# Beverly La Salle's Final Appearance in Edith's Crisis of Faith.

Following the White Night riot, San Francisco instituted reforms in the police department, Mayor Dianne Feinstein appointed a bunch of queer people to public office,
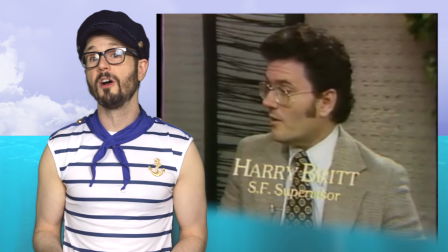[16:27]
and Harvey's replacement, Harry Britt, got to work on the nation's first domestic partner legislation,
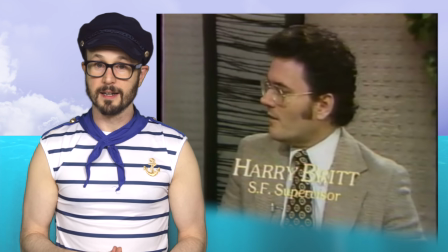[16:32]
which was vetoed by Feinstein and later signed by his successor. The city was galvanized to action in part because so many people had a personal connection to Harvey Milk, along with personal grief and fury when he was lost. I wasn't alive when the White Night riots happened, but I was in San Francisco for the Prop 8 campaign in 2008,
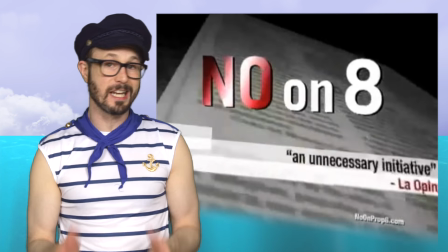[16:50]
when that lesson about the power of personal connections had to be learned all over again.
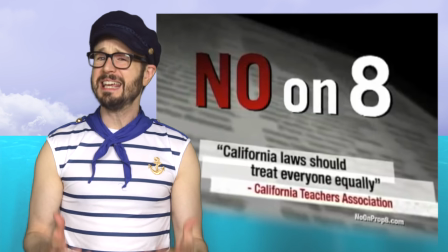[16:54]
The TV ads telling people to vote no on Prop 8 were pretty impersonal. They were mostly about vague virtues that needed to be upheld.
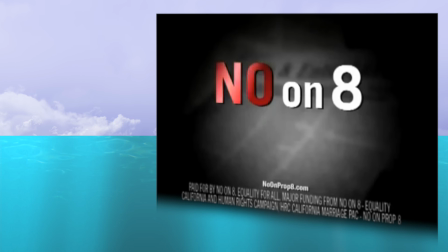[17:02] It's wrong to treat people differently under the law. No on 8. Unfair, unnecessary, and wrong.
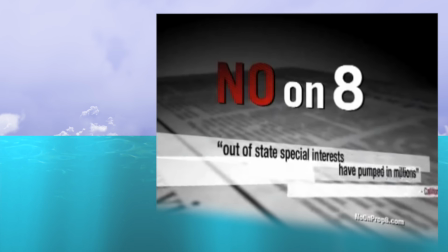[17:10]
Those ads didn't work. Prop 8 passed, and California lost marriage equality for years,
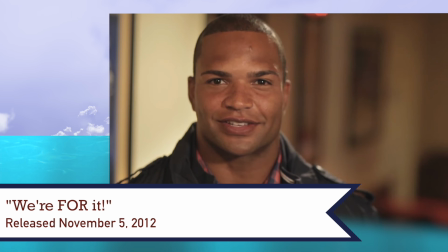[17:16]
but organizers tried something different 4 years later when a marriage measure was up for a vote in Maryland.
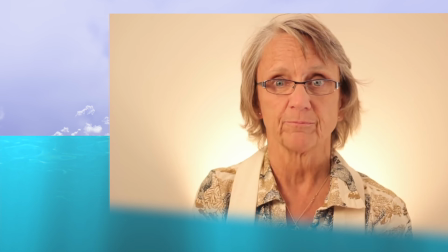[17:21] I'm Reverend Allison Halsey, and I'm for it. For it. For it. For it.
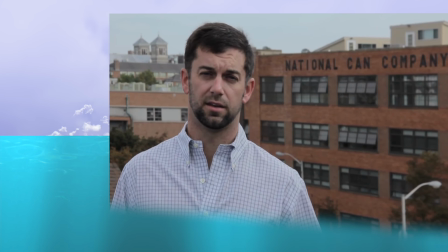[17:26] I'm for everybody getting their slice of the wedding cake. For my dad. For his partner, Tom.
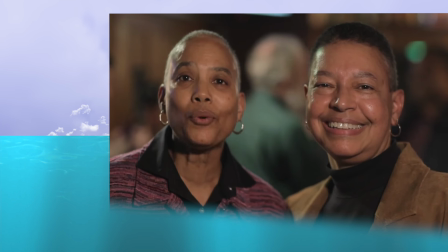[17:31] For my two moms. I'm for getting wedding presents instead of giving them all the time.
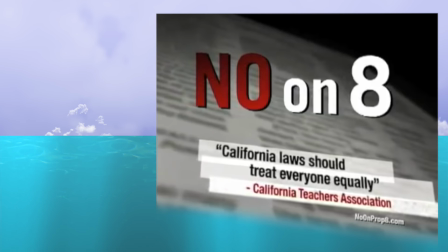[17:37]
The Prop 8 ads presented an abstract idea about the issue. The Maryland ads showed actual people affected, humanizing them.
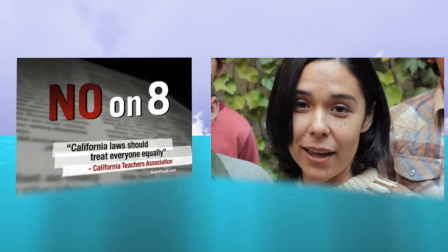[17:44]
Both ask for the same thing, vote to support the freedom to marry, but the approach was totally different.
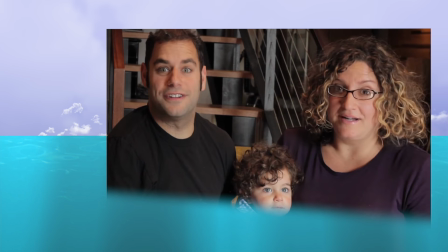[17:49]
And sure enough, Maryland voters approved marriage equality, something that had never happened before in the US.
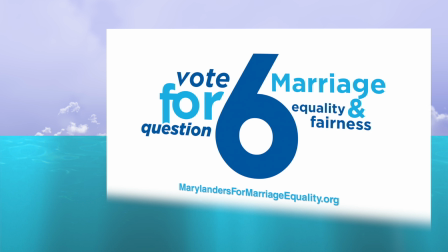[17:54]
The personal connection is what helped marriage pass in Maryland. It's what changed San Francisco after Harvey was killed.
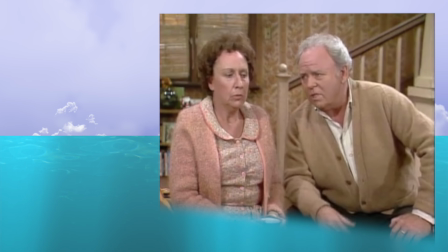[18:00]
It's what's going on with Edith, and more importantly, with the audience watching this episode.
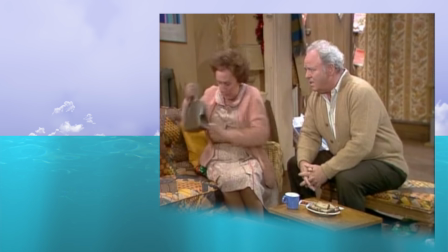[18:05]
Viewers in the late 1970s may not have been ready to think about queer people on a personal level.
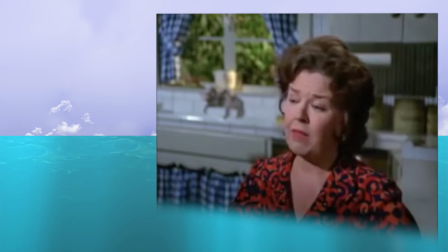[18:09]
They're probably more likely to have the same attitude as that sophisticated woman on the show Family, who'd never even thought about gays before.
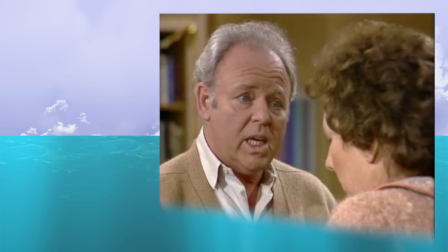[18:16]
Remember how Archie described what happened? To him, violence against queer people was just something that happens to certain people.
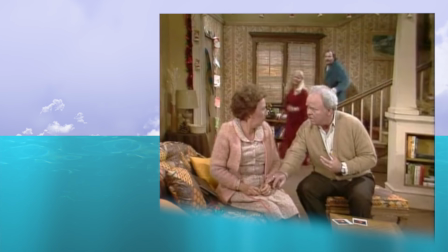[18:22]
He's ready to rationalize it and move on. For that matter, Mike and Gloria don't even seem that broken up for very long either.
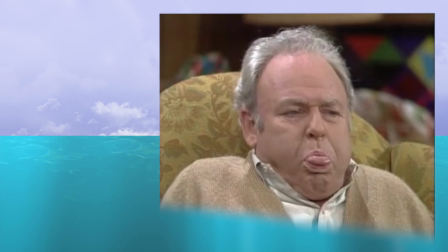[18:28]
But Edith's grief stops them from rationalizing, or from abstracting, or from forgetting that a hate crime against someone she loved happened just steps from their home.
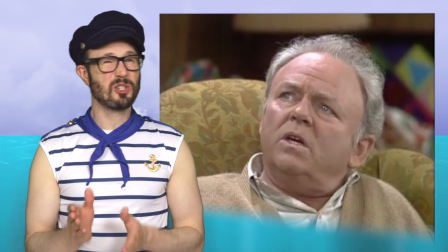[18:35]
She's forcing them to stop and recognize what happened. But we also need to recognize one more way that this episode breaks new ground, and it's not so good.
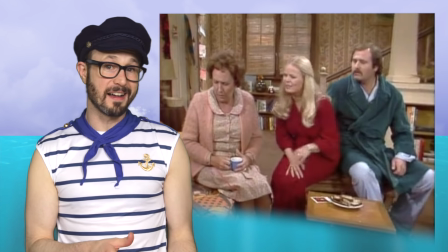[18:44]
This episode relies on the trope of a queer person dying to advance the character development of a straight person.
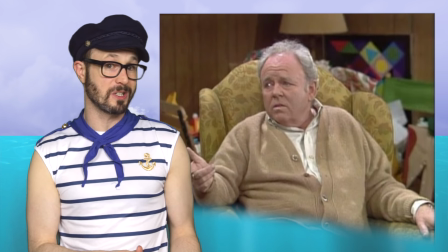[18:50]
Often in TV and film, the death of a marginalized person is used to explore the feelings of a non-marginalized person.
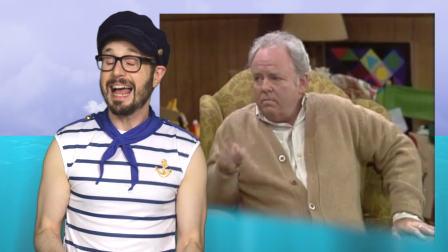[18:56]
And that's exactly what's happening here.
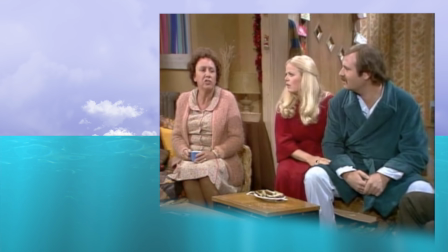[18:58]
It's nice that Edith is so affected by Beverly's loss, but the episode makes it all about Edith, framing it as her tragedy rather than Beverly's.
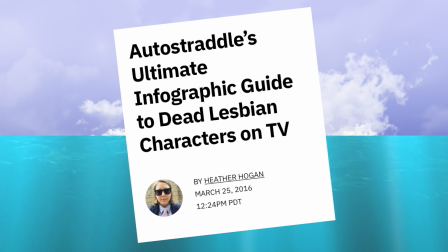[19:05]
And that happens on TV a lot. A few years ago, Autostraddle did a survey of lesbian characters dating back to 1976 and found that since then,
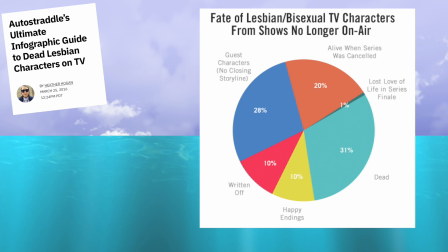[19:14]
31% were killed off, and just 11% had a happy ending.
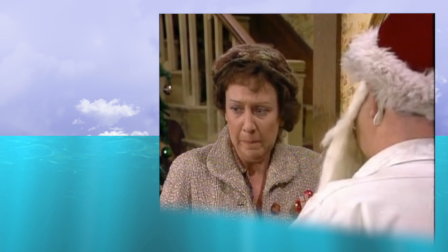[19:17]
It's a trope that's commonly called bury your gays, and it can reduce queer lives to utility, presenting them as existing only to enrich the lives of straight people through tragedy.
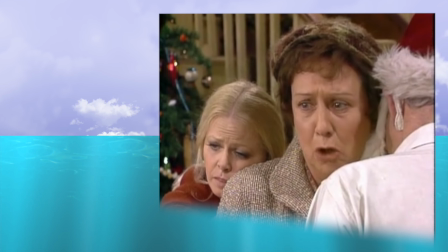[19:26]
And don't get me wrong, I like this episode. I think it's beautifully written, and the acting is incredible.
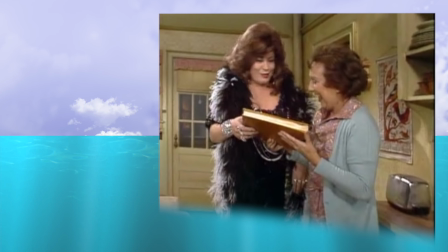[19:31]
I love that through her appearances, Beverly humanized queer people, and that the show gave the audience a personal connection to her,
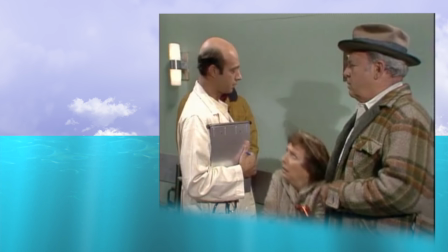[19:37]
showing her loss as a real tragedy, not just some statistic or abstract idea. But geez, it sure would be nice if that could happen without somebody's death.
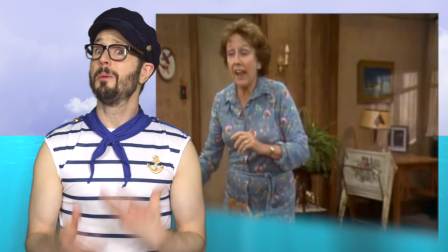[19:45]
Ideally, folks would approach queer people as Edith does from the very beginning, presupposing their humanity rather than needing to have it proven to them by someone dying.
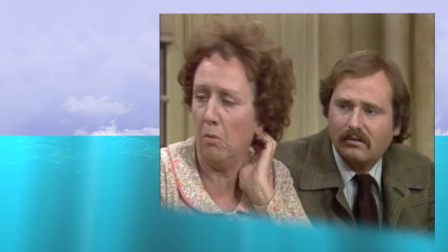[19:54]
Edith's grief seems like it's going to last forever, but then Mike makes a breakthrough. He realizes that she's not just sad, she's angry.
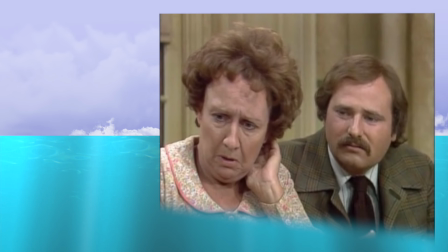[20:01] Mont, who are you mad at?
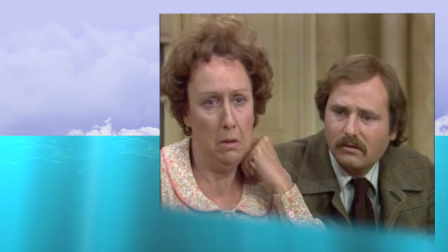[20:08] I'm mad at God.
Mike's an atheist.
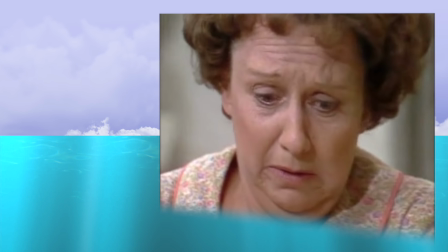[20:13]
It's remarkable that he, out of everyone in the family, finds a way to comfort her.
The trouble with me is I don't understand nothing.
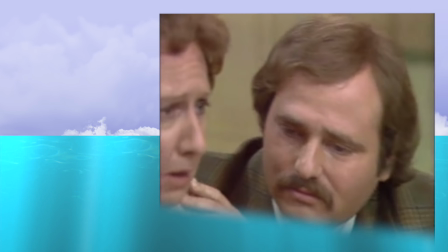[20:22] Ma, that's not true. You understand plenty.